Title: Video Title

One of the ways to make your films feel polished and professional is to be intentional about the framing. This refers to where objects are placed in the scene. An example of this that I liked in The Assurance is in the beginning of the hut scene.
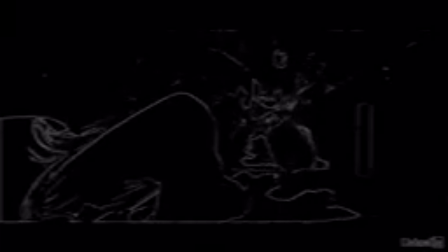In the original version of the film, Tiani was overwhelmed with the responsibility of both preserving Cordelia and sending her on her very dangerous mission. And I wanted to represent this conflict visually. So I used a wide-angle lens and put Cordelia close to the camera and Tiani back in the corner. This framing makes it seem like Cordelia is an animal consuming Tiani,
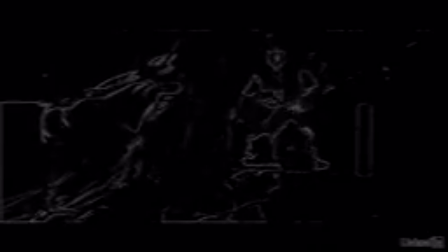or I guess more accurately that Tiani was absolutely consumed with what to do about Cordelia. We'll talk more about balance and composition in the cinematography course, but where you put things in the frame determines how visual weight is distributed.
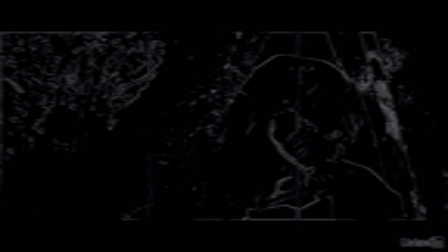Often the frame is divided into imaginary thirds. The subject is put on one side, and this creates a balanced composition. You can see this clearly in the opening shot of The Assurance. 2/3 of the frame is just emptiness, which has the same visual importance as the third of the frame that's filled with Cordelia,
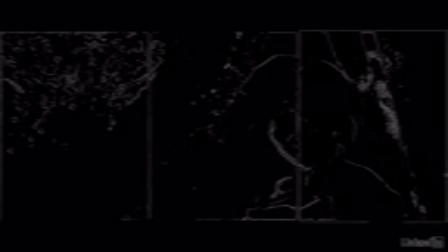because people are the most important thing. Also, because in English we read left to right, putting her on the right side of the frame makes it feel like she's put in an imaginary corner, like she's at the end of the line.
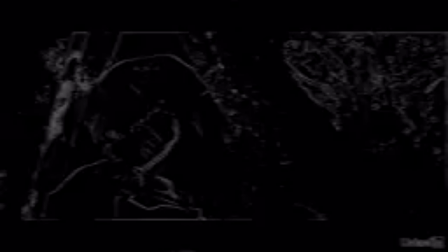Now, if this shot were reversed, it wouldn't have that feeling. It would be like she has the whole world open to her.
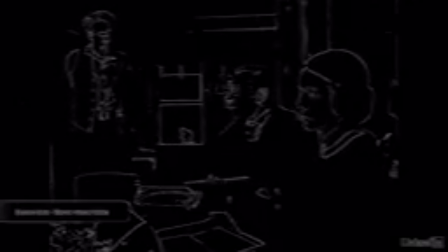In this shot from Citizen Kane, the mother and father of a boy disagree about what to do with their son. As they argue, we see the child playing innocently in the background. The framing shows us very clearly that the boy and his innocence are in the middle of this war between parents. You also want to be aware of the way you're guiding the eye of the viewer. Our eyes jump to movement, areas of contrast, and to the brightest spots of an image.
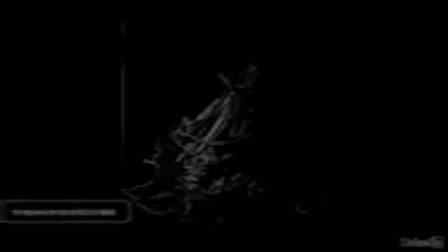Take a look at this masterful example. This is a painting by Rembrandt that depicts a Bible story where Jesus was asleep on a boat in a storm. Our eye first goes to the left side of the image where we have the brightest tones. This area pops even more because most of the image around it is darker.
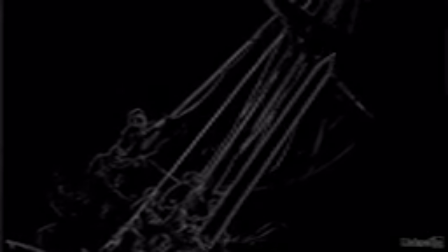And then our eyes are guided upwards by the lines of the mast and the ropes and this guy who's looking upwards. You know, eye lines are very powerful. We want to see what other people are looking at. And so our eyes drift upwards along this mast until it fades to darkness.
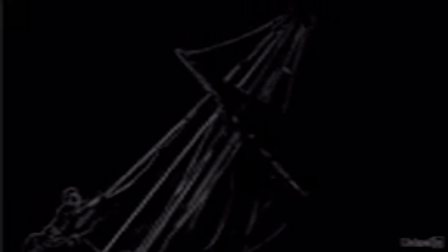At that point, it's just really not that interesting anymore. Now, that's the first place our eyes go. But as we scan the rest of the image, there's all this darkness everywhere. And in this dark area on the right, we see a subtle spot that sticks out because it's brighter, because our eyes are drawn to that contrast.
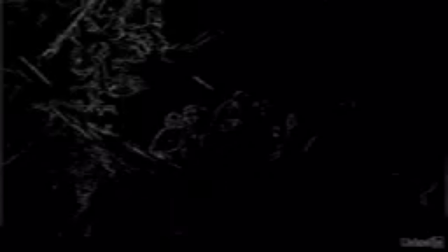And this is Jesus over here. And once we see him, we see all the others around him. Rembrandt makes him more powerful with all the things in the frame that point to him. The oar points to him, and the eye line of the oar guy points to him, and this guy and his arm, and his buddy's eye line.
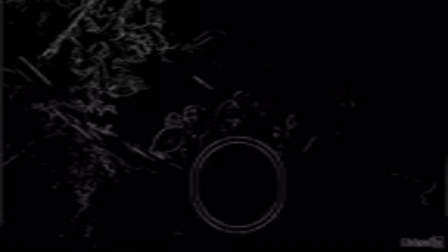This guy is leaning over the boat, but the outline of his shoulder leads up Jesus' right shoulder. These wooden posts on the left create lines that would just about converge at Jesus' head.
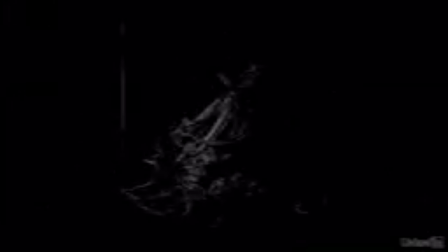So when we see the whole picture, Rembrandt tells us a story with how he guides our eyes. He first says, wow, look at how crazy intense this storm is. Then notice how calm Jesus is about it, even though he's super important. And if Rembrandt can take us on a journey by using static lines and contrast, imagine what you can do with these principles when these elements are brought to life in video. In The Assurance, we guided the eye throughout this shot by using different lights. Initially, our eyes lock on Cordelia because of her magic ball, but then we start seeing these embers come up. And these catch our eyes because movement is another thing that attracts our attention. Then we see the bright eyes of the demon come up from the ground, and we fixate on him because he's looking towards us. As he's rising, he's kind of revealing himself. Once he's completely risen, there are explosions that guide our eyes to the edges of the frame.
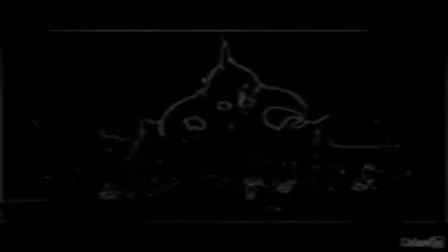As our eyes pan wide left and wide right, it essentially adds space that this dude is taking up in the frame, making him feel even more powerful.
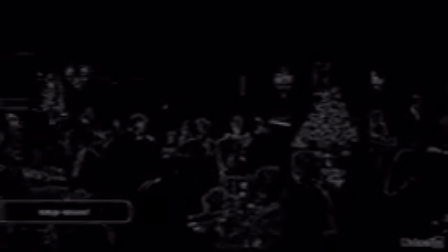In Vertigo, Alfred Hitchcock uses color contrast to guide our eyes in a busy restaurant.
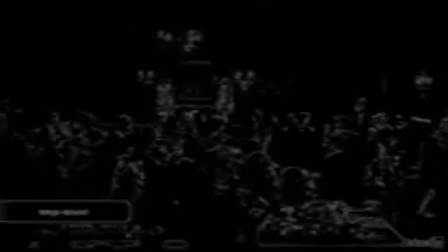There are so many people in this room and so many things going on, but through the use of color, Hitchcock tells us exactly where to look.